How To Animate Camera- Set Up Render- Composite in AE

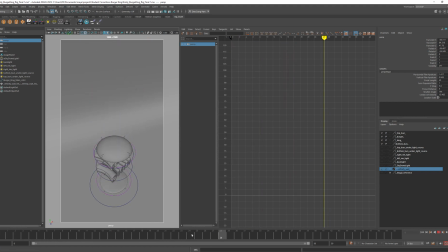4:12 So that's fine, that's good. I don't want it to be auto keyframed right now anyway. So I chose this shot. Let me turn on the wireframe. Okay, and boom, boom, boom, boom, boom. So out of nowhere, it's falling from the sky.
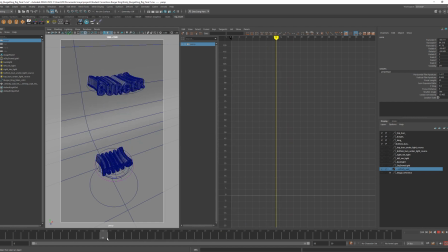4:29 Okay, so you could do something like this from this 3/4 looking down,
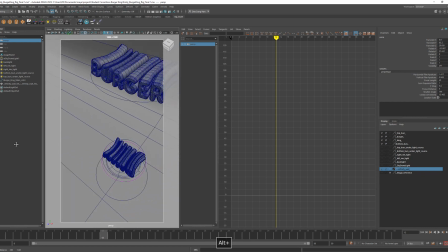4:37 or you could do something like that. Let me hit F again to frame it. Number one thing is to hit F to frame. That way we can get our shot composition.
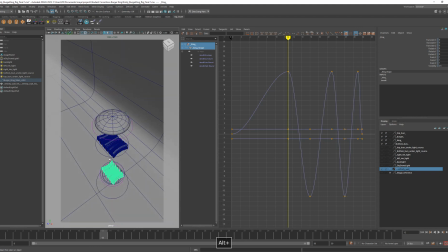4:51 Alright, again, you can either go either this way, like that. Okay. Or like I said, you can either go
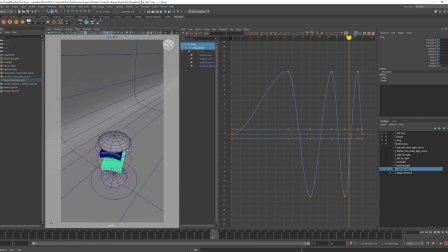5:02 like this. But the main thing is it should be framed center. You know, center. Don't do something like this or like that or like that. Something like that, where when it makes impact, that it's centered with our composition.
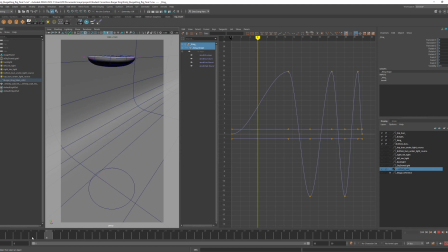5:21 That's the one major thing. Okay, so let's try turning it this way. Okay, again, it's easy for me to pivot off of the subject because we hit F to focus on our subject.
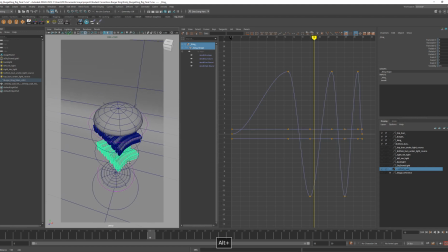5:39 Alright, so maybe this one, something like that. Boom, boom, boom, boom, right? So right around frame 17, I'm gonna hit S. Oh, wait. Gave me an error.
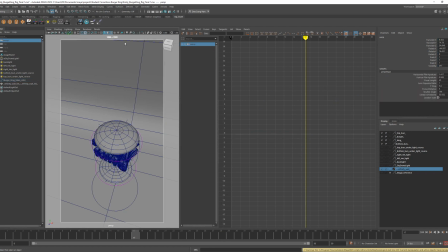5:58 That's because I didn't select the camera. Let's select the camera. Now hit S. And there's my keyframe. I had to select the camera first. I chose 17 because I need the camera to stay still
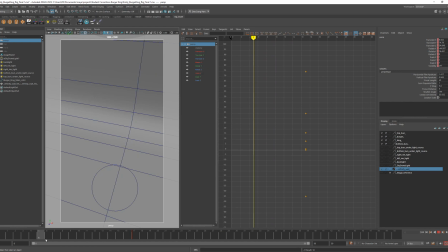6:15 for at least 17 frames so that when our subject is falling from the sky, the viewer, its eyes will get adjusted to it. So at right around frame
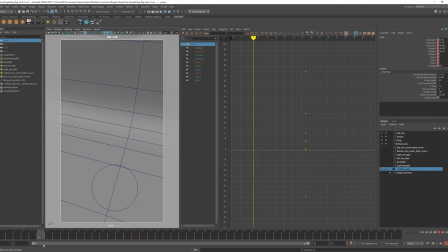6:30 6 is when we see it coming into frame, coming into the shot. And then from 6 all the way to 17, you know, that many frames, that's about what, a little over 10 frames, 11.
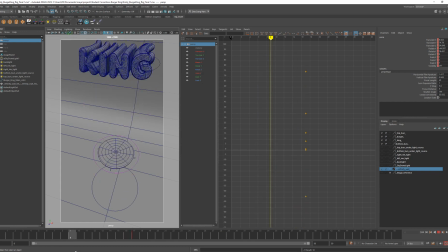6:49 That 11 frames is enough for the human eye to read and see that something is happening. That's why I chose frame 17, to set our initial keyframe to lock it.
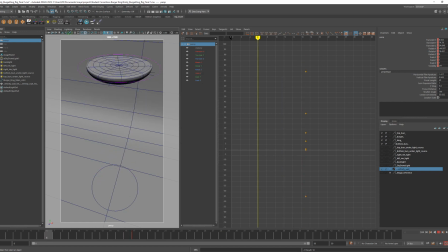7:03 Off of frame 17 is when the camera will move. But from 0 to 17, it's completely still. Okay? Again, this much from frame 6 to 17 is for
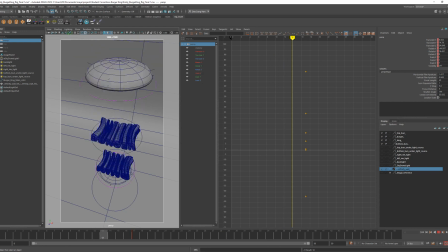7:19 the human eye to read the movement that is entering the composition shot. Okay? Then, so we got that. Now I want to do an action of maybe a pivot. Ooh, let me undo that.
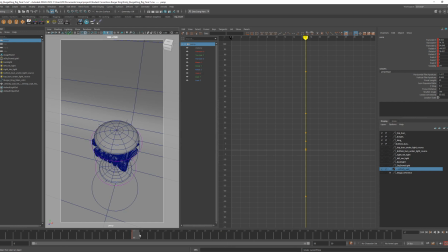7:39 Okay, so that was 17. Now I'm gonna scrub, and so it lands right around 42, right? So right around 42 when it lands, maybe 43. You choose between 42, 43, 44, anywhere around here. Okay.
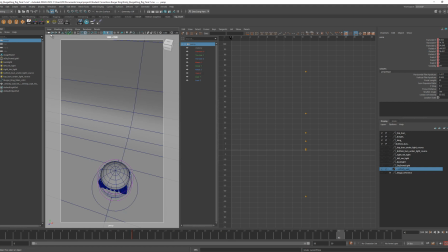8:00 We're gonna move the camera, and just to make sure our camera is selected.
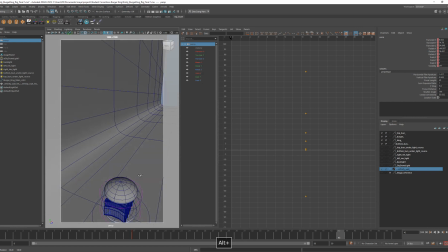8:08 So on frame 43, I'm going to move, and I'm gonna push down,
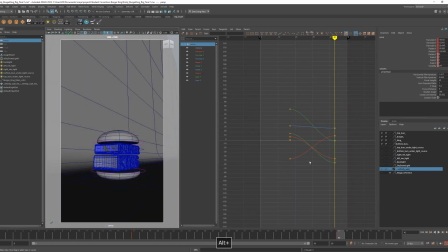8:14 and as you can see, my graph editor is updating.